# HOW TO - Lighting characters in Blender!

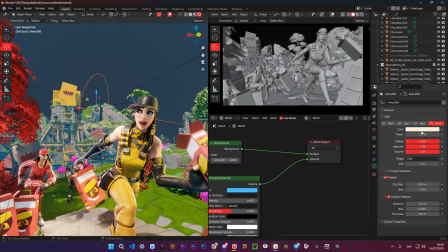So I had this light with an intensity of 3,
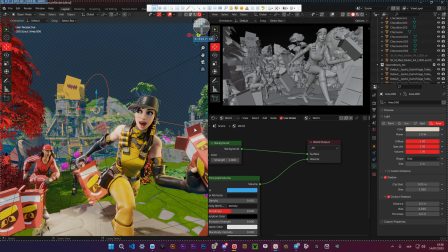contact shadows enabled for the main light to make the character look a bit more 3D, to have this part of the face brighter than the other one.
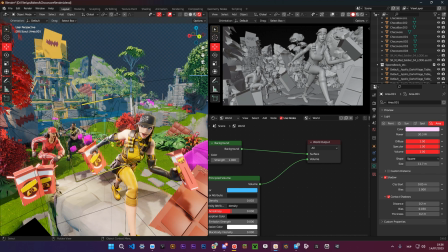And these two lights with the intensity of 42 and 30 with a bit different colors for the rim lights here and here.
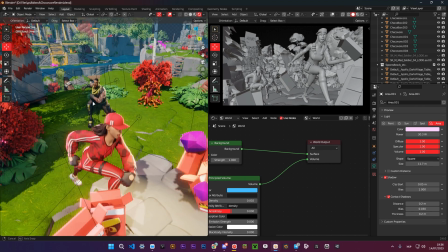For other characters in the background, I didn't have any additional main light, but I also had rim lights for them.
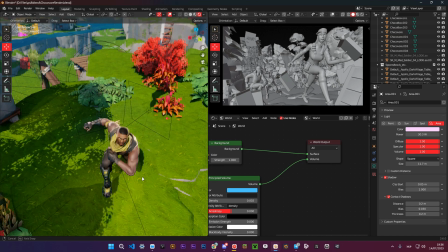And for this one, the same story here, 2 rim lights and nothing else.
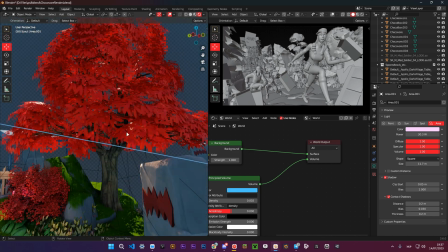I think I had, yeah, I had some lights here
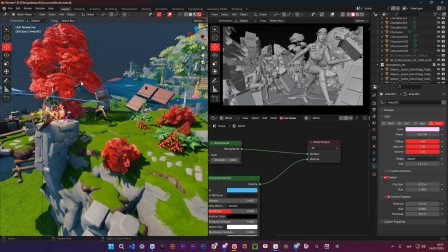to make it look like the sun rays are coming through the leaves.
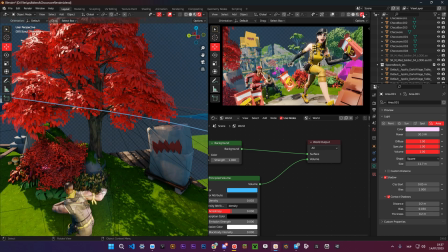Let's see how it looks in the render.
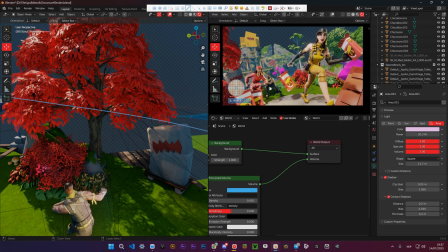Right here, you can see just a little bit light coming on this rock and a little bit on the leaves right here.
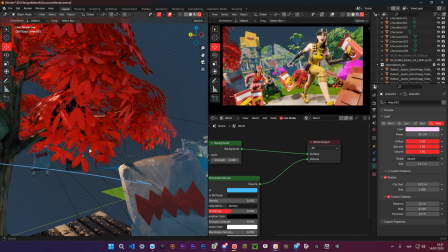This is coming from these lights as well. If you're wondering how I ported this whole map, it was a huge map.
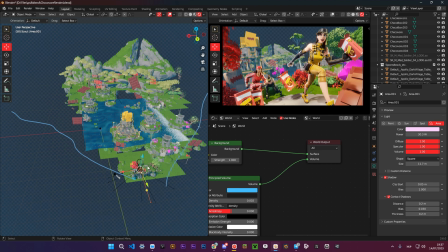I used UMap for this, and I just ported the whole map, set up the camera, deleted parts that I didn't need, and that's it.
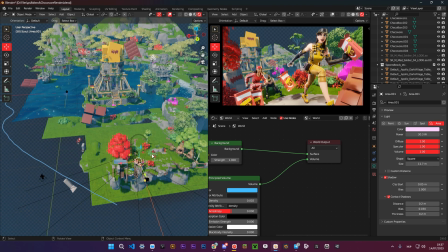That's how I made the render. Let's go on to the last render.
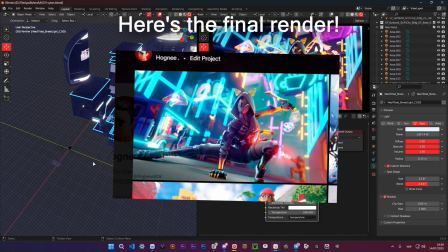So this is a render I made for a map for a Cyber City callout,
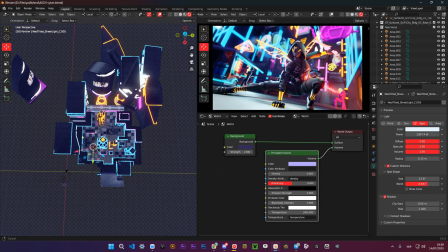and I also ported this map with UMap, added some buildings in the background,
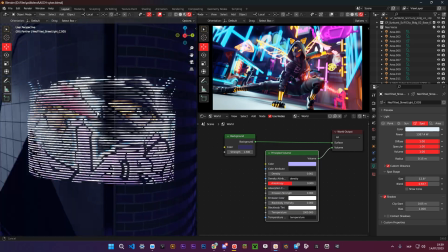to fill the overall composition. Also added some decorations like these
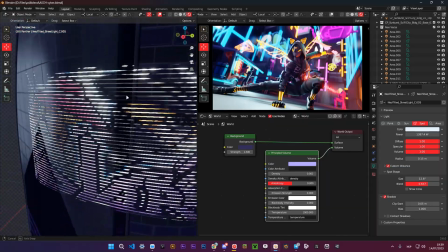LED hologram wallpapers.
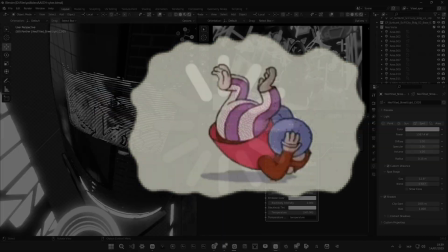No, not wallpapers.
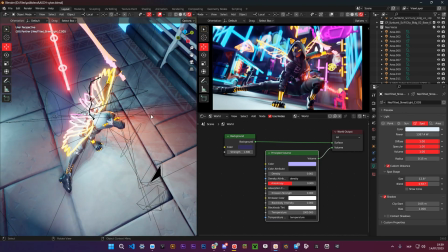Banners. So also here, how we did the lighting. It was a bit more complicated than normal scenes.
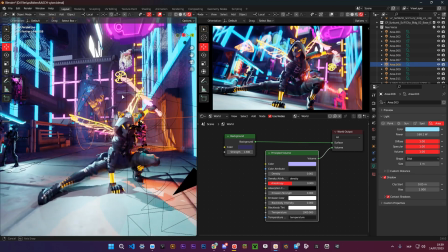Yeah, as you can see, I had this one as a rim light to have,
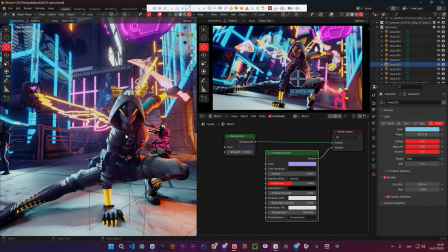as we can see here on the render, we have this blue rim light coming from all these blue lights right here. And the rim light helps us separate the character from the background. Like here you can see it.
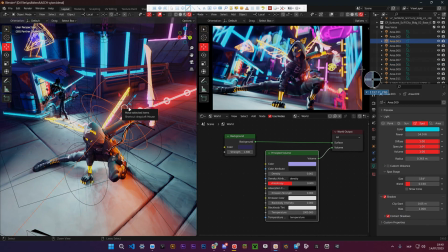I had a light here to have to imitate this also rim light right here coming from all the blue lights here.
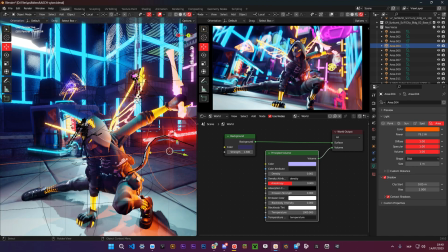And I had an orange light here also as a rim light.
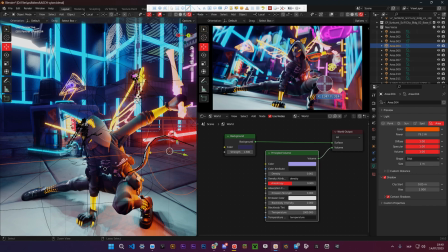As you can see, I have orange light here, a bit here on the face, and here.
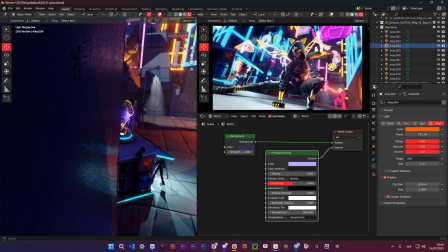That is coming from this door, as you can see. And when you have these dark environments with a lot of glowing objects,
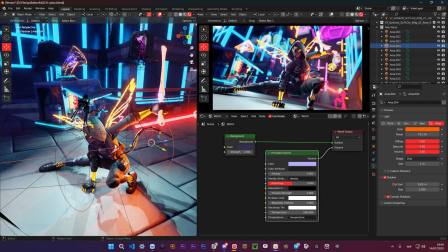I recommend you to imitate all the lights coming from them using
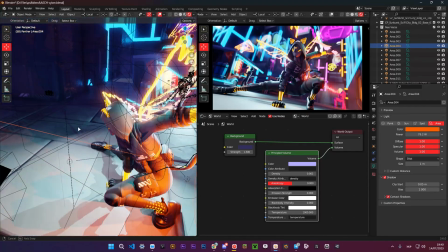just area and point lights and spotlights and all types of lights.
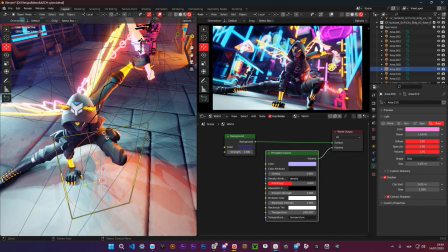So I have this fill light that doesn't do a lot of a job here, but you can see it changes, makes it a bit purplish, just helps the overall composition a little bit.
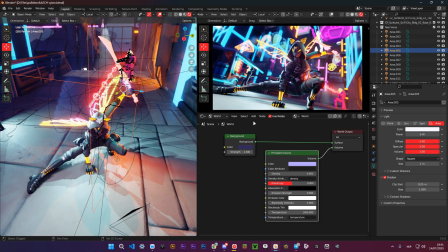And I have this huge, also a little fill light that doesn't do a lot, a very weak one, but it just adds some light here.
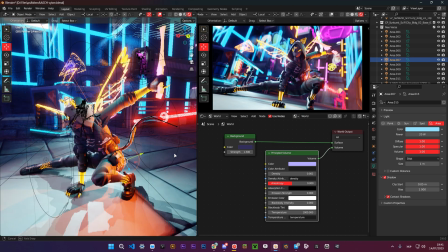And I have one more light right here that makes the rim light at the bottom of the character here.
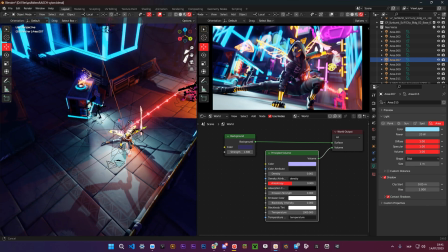And that's mainly it.
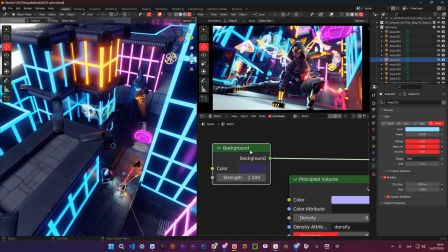For the environment, I had background, no HDRI, I only had a background color here. Here's the color code if you need it. A strength of 1.5 and a principled volume as well
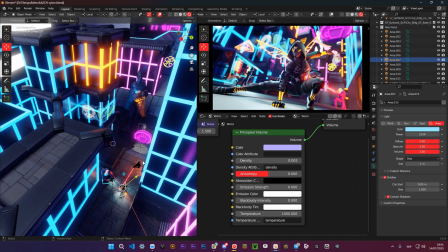to help the character stand out from the background a bit more.